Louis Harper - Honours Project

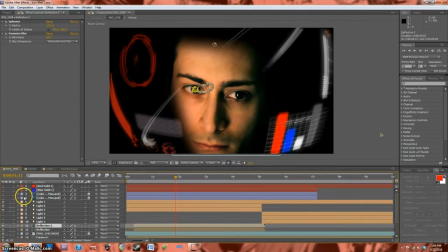[9:50]
This light is just for the circular white thing that goes around the subject's face. As it goes past the subject, the white light streams on his forehead and then disappears as the circular area goes away. And these are the two eye areas that I added late on in the project,
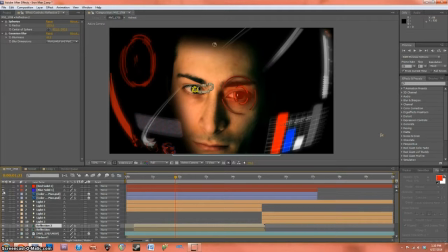[10:06]
and these are tracked to the subject's eye, and then the position and rotation of the these circular images changes as the sequence goes on, and I've also added a red area so it looks like it's casting a red shadow on his eye.
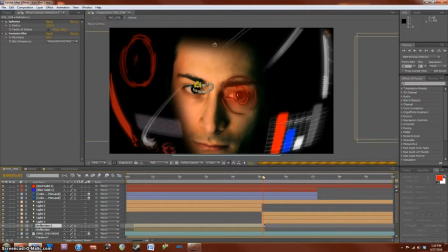[10:22]
And now if we look at the second part of the sequence here, we'll see the blue lighting effect.
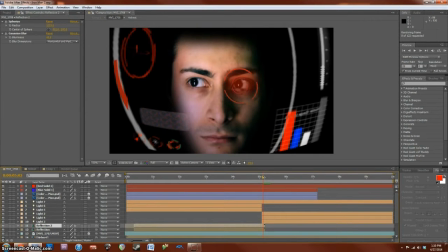[10:30]
So yeah, here we've got the helmet with the blue light, and this changes around halfway through the sequence.
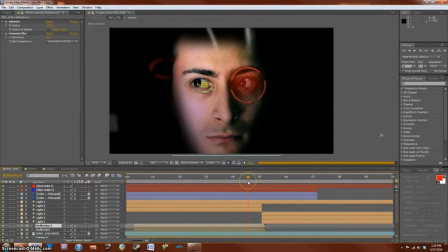[10:35]
There's a sort of area where the HUD swooshes past the screen and then a new one appears, so I'll try and show you that just now.
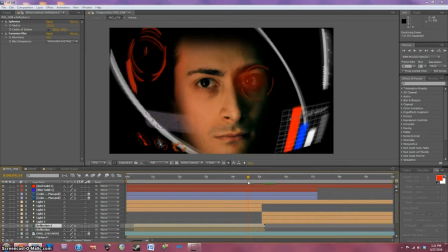[10:43]
And this was done just using keyframe animation and Gaussian blur effect to blur the heads-up display as it changed from one area to another, as you can see there.
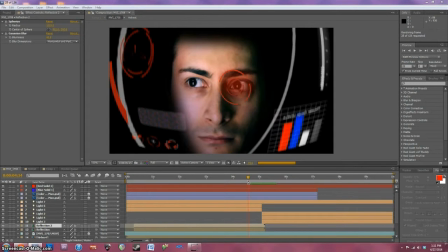[10:55]
And it looks really cool when it's playing at normal speed. So yeah, you see it there, it just swooshes over, and it looks like a really cool transition.
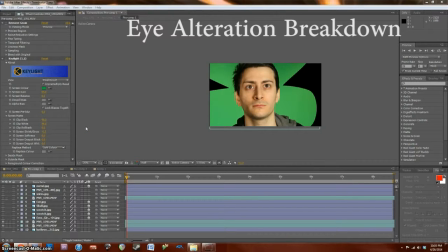[11:13]
Okay, so this is the breakdown video for the eye alteration scene, the recreation from the Terminator. So as you can see here, I've got the original footage, and it's been duplicated so I can
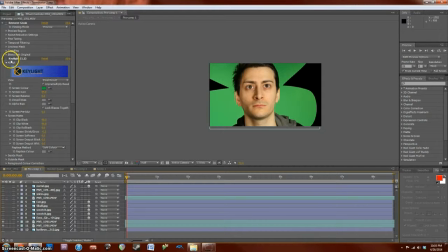[11:29]
key out both areas of the subject, which would be his lower face and his top face, as you can see here. So I've done this just to get the most accurate keying I possibly can.
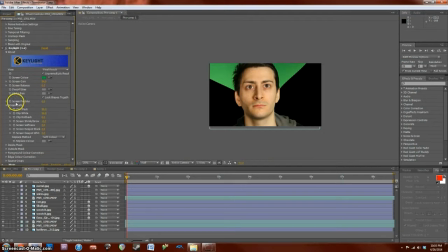[11:43]
And then I've added a little remove grain effect, which removes some of the grain that was present from the film shoot, which is just under his jaw. And then I've used Mojo by Magic Bullet, which gives it a dark cinematic effect,
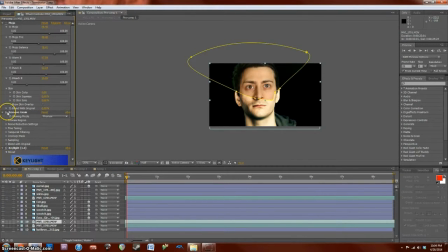[11:56]
and you'll see later on will help it fit in with the background. And as you can see, I'm just applying the same effects to the top half of the footage. And as you can see, there's still a green area on his hair, but we'll be doing some more keying in a little bit to get rid of that.
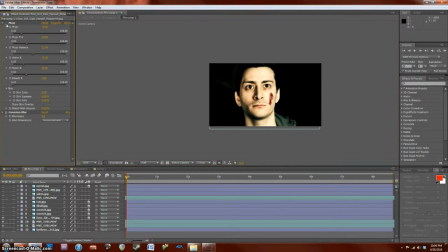[12:13]
So now we've got some of the 2D imagery, and this is some of the cuts on the subject's face. And I'm using Mojo and a blur again to blend it into the subject. And it's the exact same with this, which as you can see is another scratch on the left side of the subject, and we're using the same effects just to blend it in.
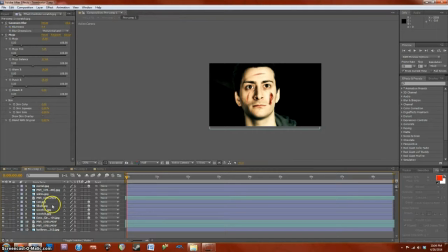[12:31]
And this final scratch goes on top of the forehead here. Then we've got the skull area, which would have obviously been from where the damage had appeared to the subject's face.
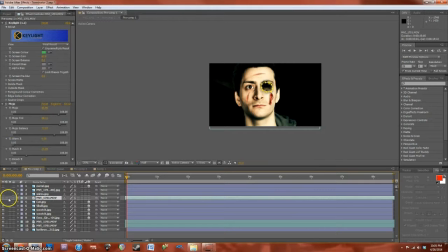[12:48]
And I'm using Mojo again just to blend this in to this background. Then we've got this dark area, which I believe was a masked area of skin. And then the colour was changed with the levels control.
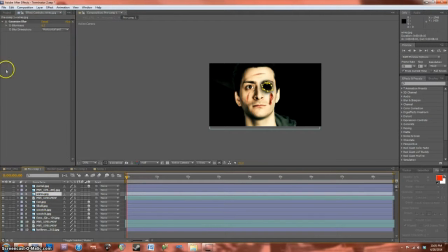[13:01]
And this allowed a detailed black area on the subject's face that really shows you the impact of the damage to his face. We've also got some wires in there as well to give it a robotic feel. And then now we have the actual red eye, which is a 2D image in Photoshop.
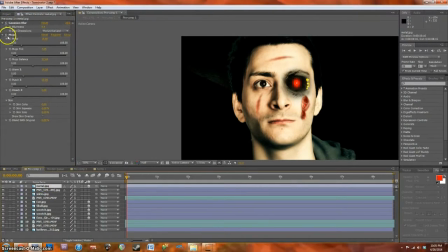[13:22]
And we're adding a glow effect to this to give it a red pulsing feel.
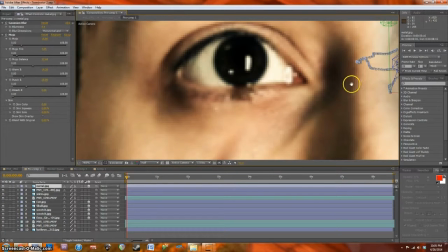[13:25]
And there's also a small area of metal on the subject's face at the side here, and that's been colour corrected and blurred as well.
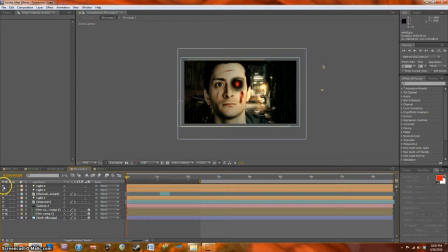[13:35]
So now we see the composition with some lights added, which works well with the background. You can see there that light shows the light in the background.
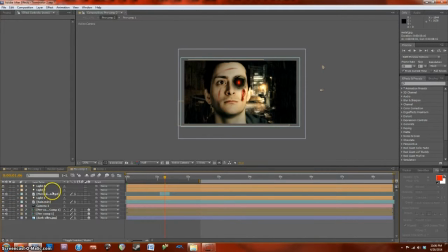[13:50]
And then we've got 2D car image that moves past in the background for a split second.